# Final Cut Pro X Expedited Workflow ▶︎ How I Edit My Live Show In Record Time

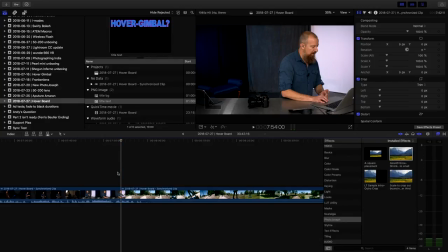[20:42]
So we'll take that. Blade that. I will go to the end of this video insert.
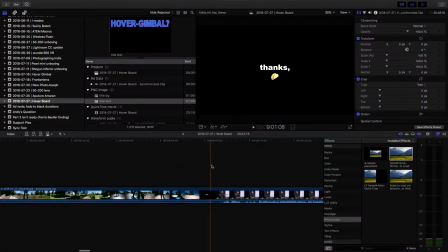[20:47]
Where is it? Somewhere around here. Find where I come back in.
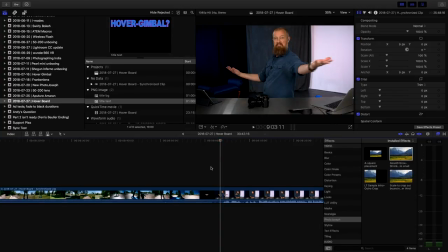[20:53]
So there we go. I'm going to go right about there and I'll blade that and select this piece out and delete it. So now that is gone, I need to insert the original video. So in this case, let me find it. It is up here.
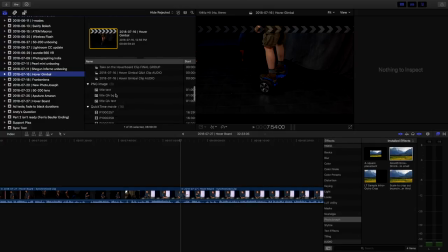[21:03]
It was a whole other edited project. It is a nested project. I think this is it here.
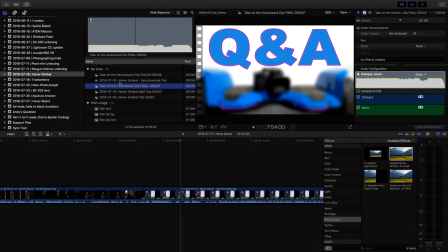[21:08]
Hover, gimbal, taco on the hoverboard. There we go, with the color grade. That looks like the right one. So I would now take that, insert that in, and I might do a transition in there or whatever. But simple thing is now I've got the video in there with the right music and everything else without the fussing around in the beginning.
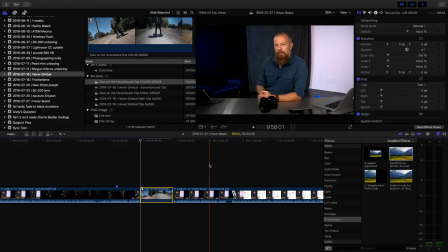[21:25]
So now let's say that I want to add a title. It's not very common that I do this, but sometimes I want to add either a lower third or maybe on longer videos, I'll bring in a thing in the beginning that swipes up with time code, or if I've got a guest on there, I want to put their name or just it's anything. I've kind of standardized on how I do my title and my transition on here, and of course that is templatized as well.
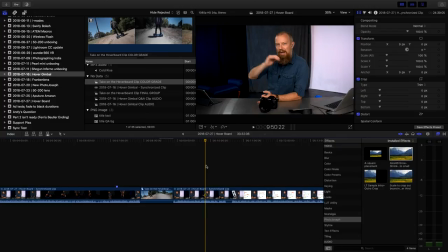[21:44]
And let's just say that I want to put a lower third here. So I'll position the place where I'm going to do it. I'm going to hit Control T to create the title. Zoom in nice and close on that, and we'll select that title in there, and let's just call it, let's just say I wanted to put somebody's Twitter handle, so I'll say follow at PhotoJoseph.
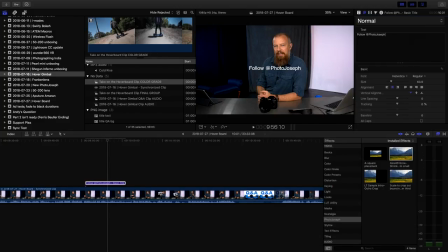[21:59]
Oops, it helps you spell your own name right, PhotoJoseph. There we go. So I've got that, there's my little title thing. I go up here to the text presets, and I choose a preset that I built earlier, and it's called Swoosh Text. That chooses the right font, right size, and everything else. Now I can position this wherever I want to.
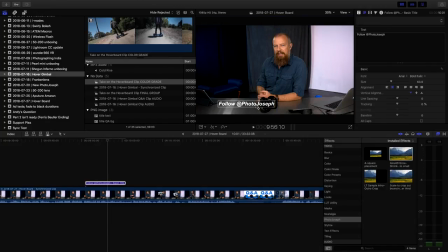[22:15]
So we're going to put that down here. Now it's kind of iffy if you can read it clearly on here because there's other stuff behind it.
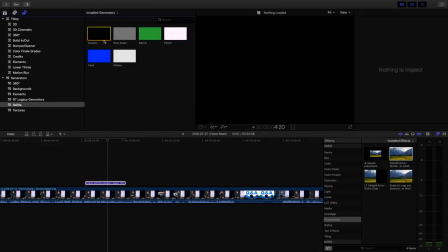[22:21]
So I would now go into my graphics generators, take the custom color generator, drag this underneath here.
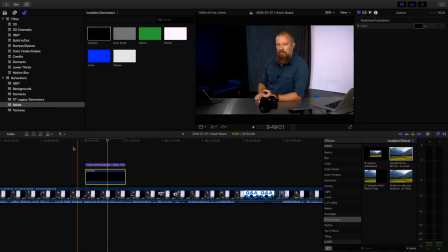[22:28]
I'm going to use it as black. That's fine. I'll select that and go into the cropping tool. So let's go to crop on here and crop that down so it's just behind the text.
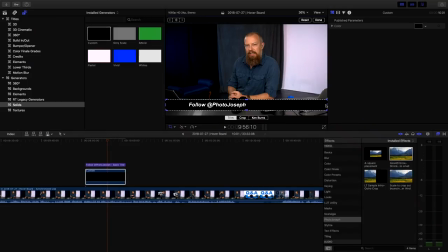[22:37]
And the way that I do it, I usually, come here you, there we go. I usually leave it coming off of the side so it's like so. So that's about right on there. I think that works out pretty well.
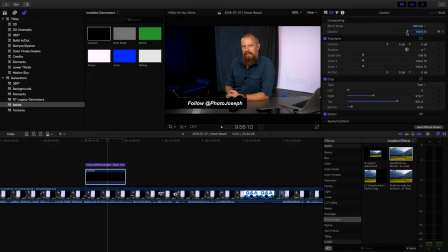[22:47]
Hit done. That thing is still selected. I'm going to take the opacity down just a little bit on there. Not too much, right? If you take it down too much, it becomes kind of pointless. I'm usually around 90% or so. So I might just go in here and type in 90 and that's good. So there's the text, but it's not yet animated. Obviously it just pops in. So now we're going to animate this thing. So the way I do that is using a transition.
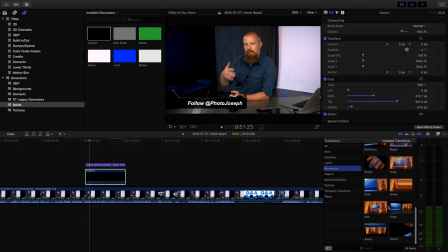[23:04]
Go to transitions, I go to movements, and the one that I want is called slide, there it is, or I'll just search for it down here.
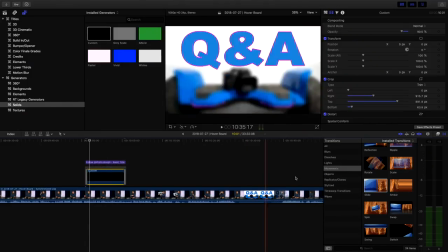[23:12]
Take slide and I drag that individually onto each one.
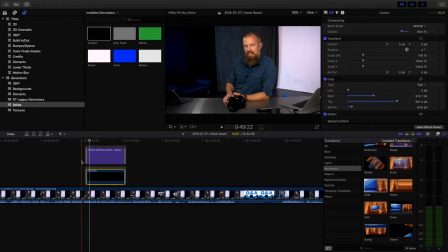[23:16]
Yes, I could group them and do the whole thing together, but there's a reason I don't, and you'll see that in a moment. So let's zoom into this, let's see how that transition comes in.
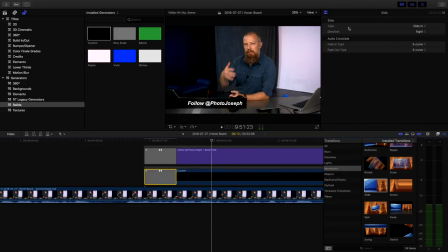[23:23] Obviously you can buy it anytime.
So that slides into screen perfectly. If you select the transition, you can see up here the type is a slide in or a slide out or slide push or slide swap. I want slide in and the direction that you want it to move. I want it to move to the right, so that looks good.
So that's fine, anytime.
But what I like to do is separate out the timing on these a little bit so that the underlying bar comes in first.
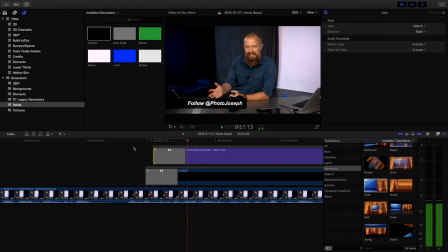[23:41]
You can buy it anytime, but so it's just a little bit more layered to the dynamism in there. And then we go to the end of
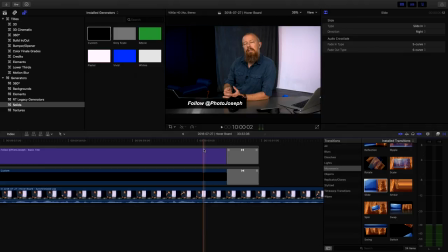[23:46]
it. I can change the duration to whatever I want. And if we just hit play now, you're going to see something really messed up.
The affiliate link down there.
That ain't right because it's going the wrong direction. So I select both of these. It is a slide out, and it's going to slide out to the left.
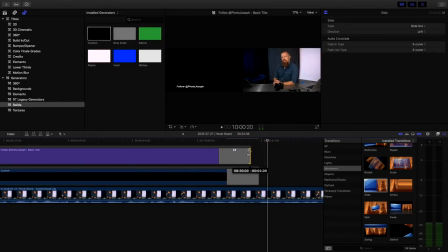[23:58]
And now they will slide out the way they're supposed to. And once again, I'll change the duration of the text one a little bit so that it goes out first, like so.
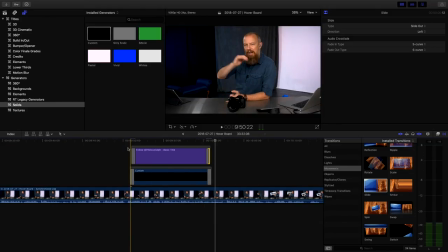[24:05]
And so now I have my full title. So it opens like so, and it leaves.
Click my link. That's always nice. That's the affiliate link.
Like that. So there you go. All right, so that I would do wherever it is.
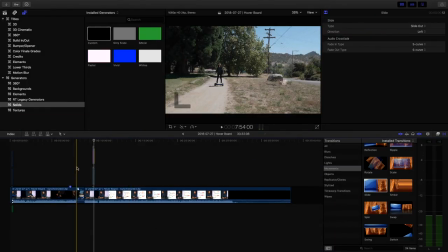[24:15]
That's effectively the editing that I do. There's more to the project. Don't worry, we're not done yet. But that is the amount of actual editing that I'll do to the show. If there's a clear mistake, like there was recording today's show, for those watching live, you know that something's getting edited out. For those who aren't watching live, you'll not know this. if there was a glaring error, then I will cut that out. But